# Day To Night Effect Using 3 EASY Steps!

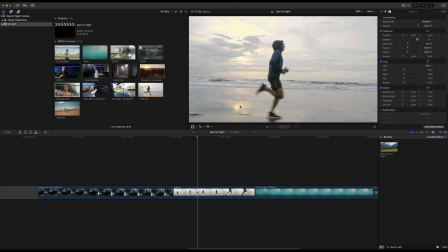We can see the reflection of the sun right here in the wet sand, but we can completely transform this into day for night very easily.
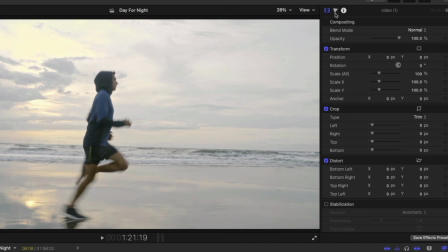I'm gonna go to the color corrector with that clip selected.
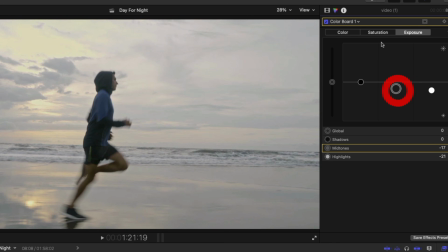I'm gonna drop down the exposure here, decrease the saturation because this sun is yellow. I wanna take away that yellow. Moonlight is more of a whitish color. Great.
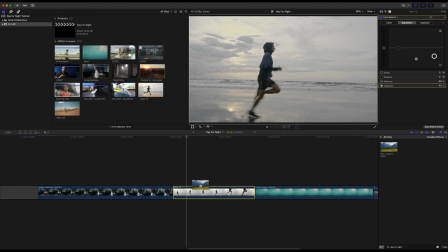Now I'm gonna drag and drop BCC Day for Night. Boom, look at that.
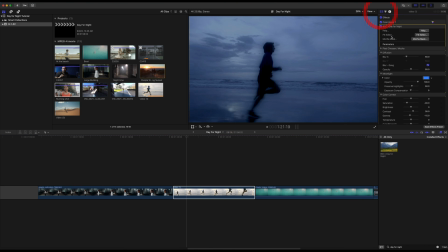It's almost perfect already. I'm just gonna remove that blur,
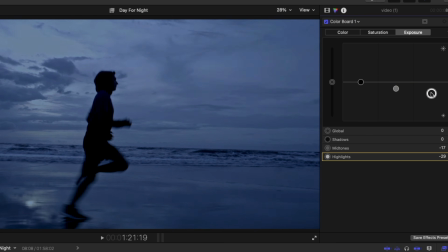and I'm gonna drop down the exposure some more, and in the shadows too.
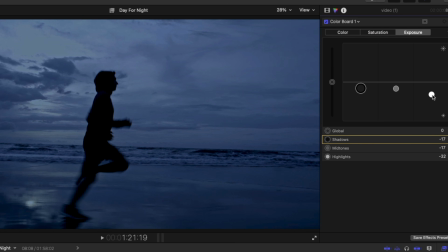And we immediately get a silhouette, which is fantastic.
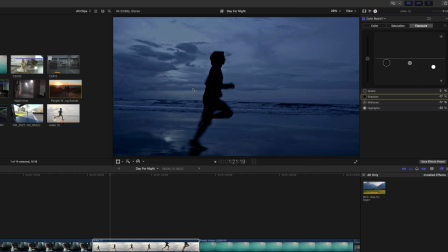So it looks more like moonlight peeking in through the clouds.
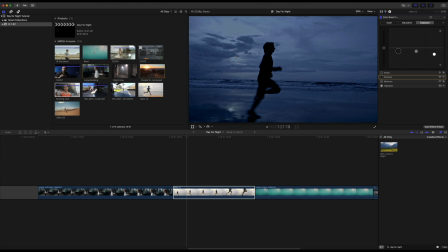I think it's a very unique way to look at nighttime. You can still see all of the clouds. This looks more like the moon now. I'm gonna decrease the saturation a little bit more. And now we can play back the clip and you can completely see the difference here.
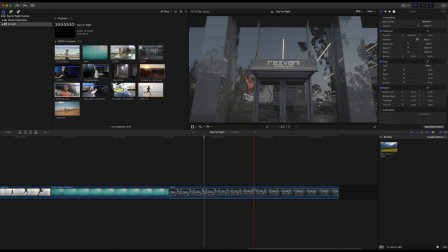Okay, so let's go to this last shot right here, which was shot on my Sony a7S Mark III in S-Log3. What we're first gonna do is we are going to apply a conversion LUT. If you're using a Sony a7S Mark III, you can download this free conversion LUT down below.
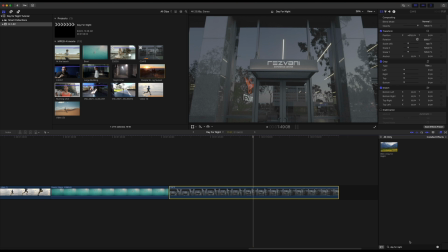It's directly from Sony. And I'm gonna apply that conversion LUT using the custom LUT tool in Final Cut Pro.
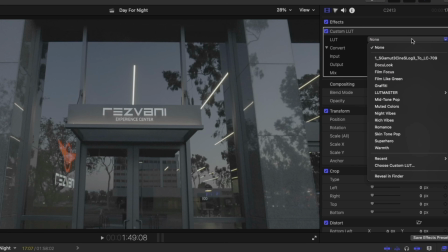So here's the custom LUT tool. You can find that in the effects panel, and I'm gonna apply this conversion LUT.
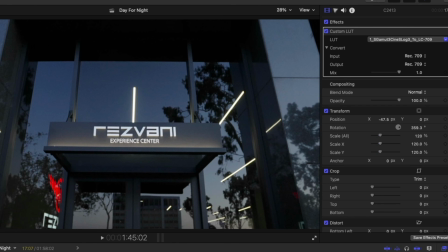You can see that immediately it transforms your S-Log3 footage into Rec 709, so it looks fantastic.
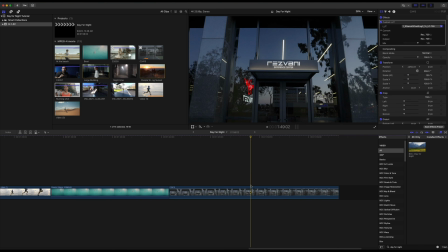Now this is a plain shot. I really want the logo, the Rizvani logo, to pop out some more. So I'm gonna add the BCC day for night, and it's gonna make this shot look a lot more spacey.
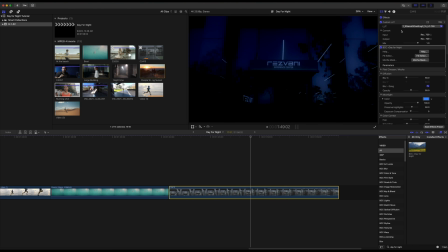So I'm gonna drag and drop that right here. Again, I'm gonna limit the blur effect. I'm gonna take away some of that blue moonlight color. I'm gonna bring back some of the shadows here.
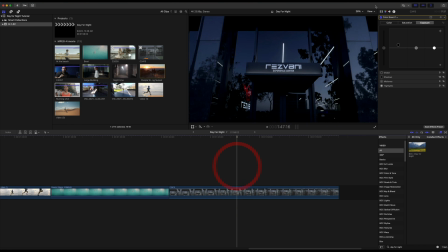And look at that, we get that Rizvani logo really popping, and you can see the before and the after. It looks really cool, especially with these ceiling lights. It makes it look much more spacey and more futuristic.
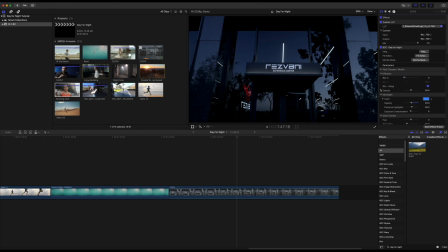Now, with BCC day for night, we also have the ability to use the Mocha Mask.
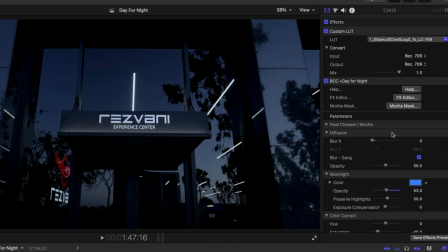So if you want to track something specific within the shot and apply this effect only to that part of the frame, you can easily use the Mocha Mask feature. You can load it up directly right into Final Cut Pro. So here is the clip in Mocha Masking. I did do a tutorial on Mocha Masking, so you can check out that tutorial right here.
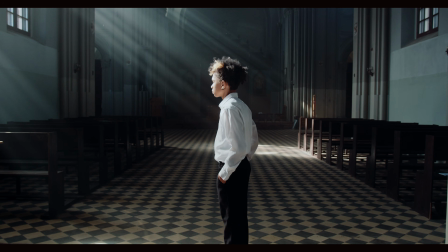But just know that that feature is available to you. So if you check out the links down below, you'll see that Boris FX now offers effects separately.
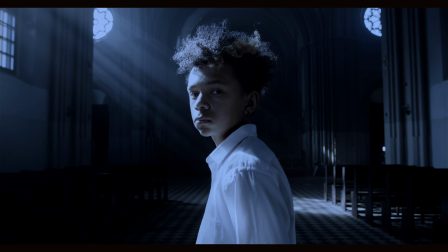So instead of buying it in a huge bundle, you can now buy it separately. So it's an extra option for those of you who just want specific effects.
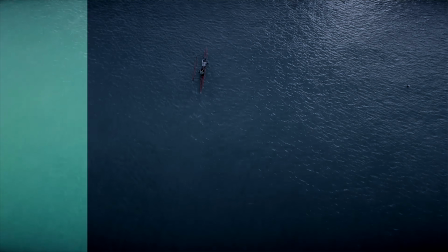So if you enjoyed this video, let me know by giving it a like, and let me know in the comment section below if you're gonna use Boris day for night in your own projects. I'll see you in another video. Peace.